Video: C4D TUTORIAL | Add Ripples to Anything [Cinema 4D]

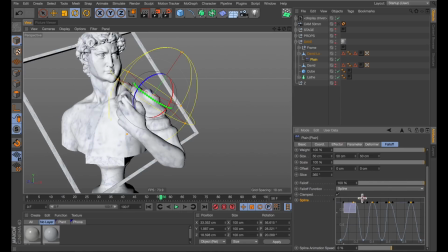8:22 I'm going to space these out a little bit and make them even, so ignore me while I fast forward this. so now we have this nice and even spline here controlling a nice and even rippling to animate this you might think that we would use
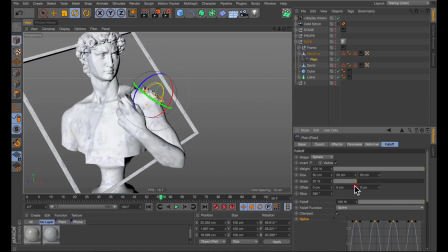8:40 the scale the thing about using the scale is that when it becomes too small it starts really crumpling up mr david here we don't want to do that to poor david he's been through a lot already
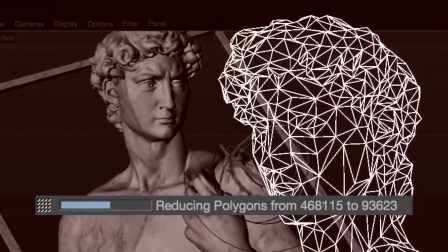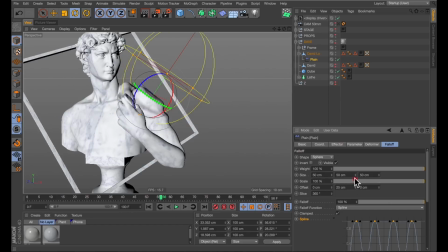8:55 instead what we're going to use to animate this on is the offset because that's just going to start having it the right scale that we want and ripple from one point to the next of course when it reaches zero centimeters the ripples start going in reverse which is not what we want so
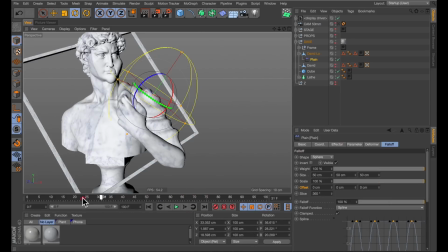9:13 let's just stay above zero so i'm going to jump ahead to frame zero here and i'm going to move Move this so it's right off his shoulder,
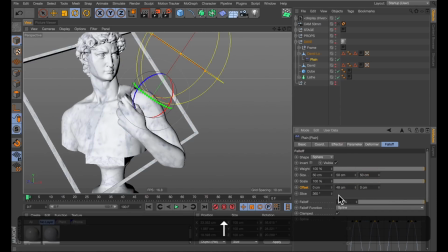9:22 add about 47-48cm, set a keyframe for that, use the magic of Shift-C to type in Timeline and open up the timeline,
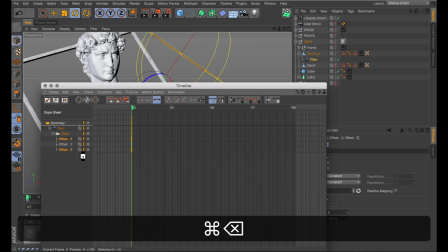9:33 delete all the unwanted keyframes here from the X and the Z and just keep the Y, jump ahead to frame 75, create another keyframe by holding down CMD or CTRL and change that keyframe to 0.
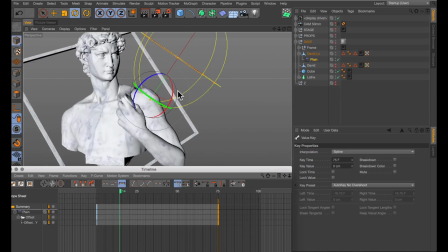9:49 So now we have this little animation of the ripples slowly coming in on his shoulder.
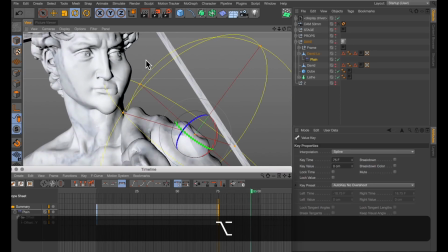9:53 Close to what we want. Oh, and his cheek there as well. Close to what we want, but a bit too slow.
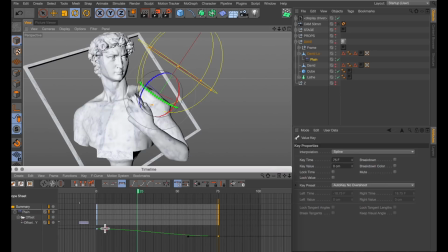10:00 I'm going to select both of these keyframes, uncheck the auto-tangent and convert those two linear now it's going to be an even speed throughout and what's
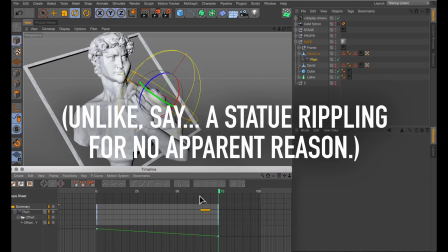10:11 happening now is not very realistic all the ripples are the same power
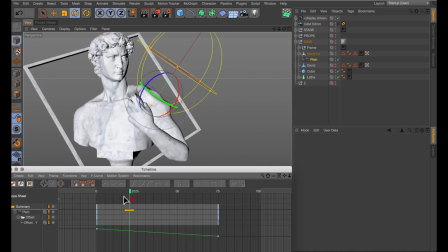10:16 usually the first ripple is the strongest in nature at least followed by weaker and weaker ripples as the forces die down a little bit we can fix that that's also in our falloff spline i'm just going to
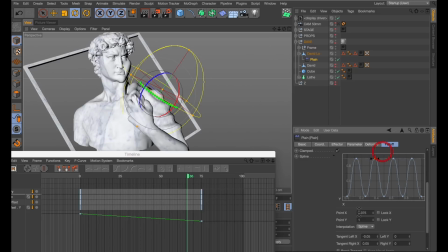10:29 select all of these points and And turn them down a little bit each and every one. Maybe this one down to 70. Next one, maybe down to 0.5. And this one down to maybe 0.3.
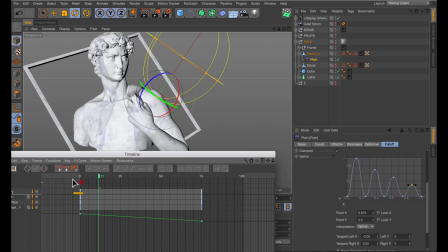10:46 Now we get a quite nice and natural slowing down and calming of the ripples. That's good, but I want the ripples to go all over David's body. And for that, I'm going to animate the scale parameter of the falloff. I'm going to start at 100% here at frame 25, set a keyframe,
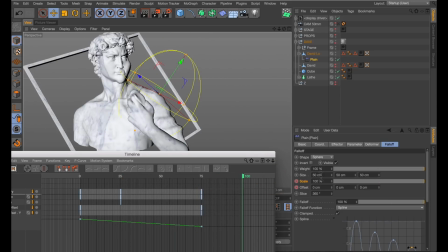11:07 jump ahead all the way to the end, 100 frames in, and just add a full zero to that number. So now it's 1000% in scale. And if we play this through now, it starts on his shoulder, and then it starts spreading quite rapidly throughout his entire body.
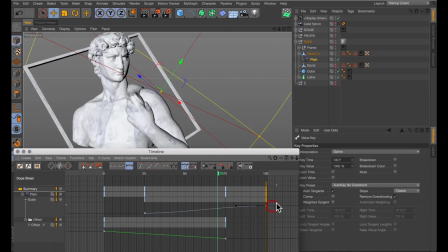11:23 Pretty good, but I need to also change these keyframes a little bit. the end keyframe needs to be a linear one and sometimes that button doesn't work so i'm going to change these instead manually and the first keyframe is also a little bit quick so i'm going to change the left time from
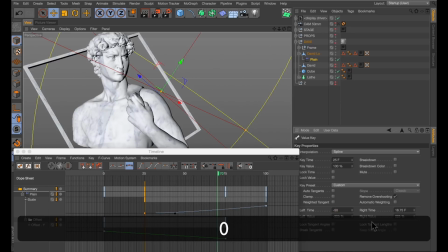11:41 what it's at now 18 up to 50 and
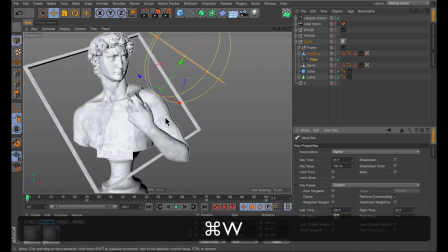11:47 that should do let's play that through again and admire mr dave
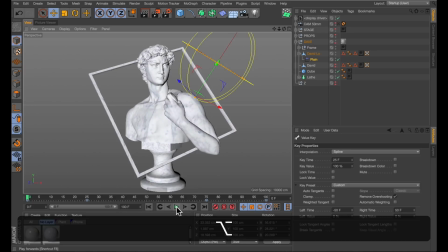11:52 our friend and ally in all his beauty as he is rippling
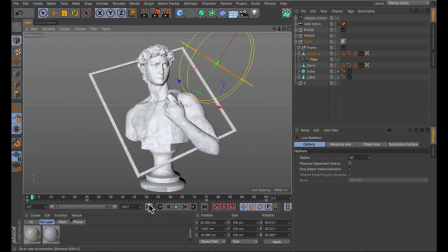12:01 I mean, I quite like that. I think that's good enough. So that is the basics of making ripples. But before this is all over, I'm going to show you how to use the plane effector to make the ripples loop infinitely.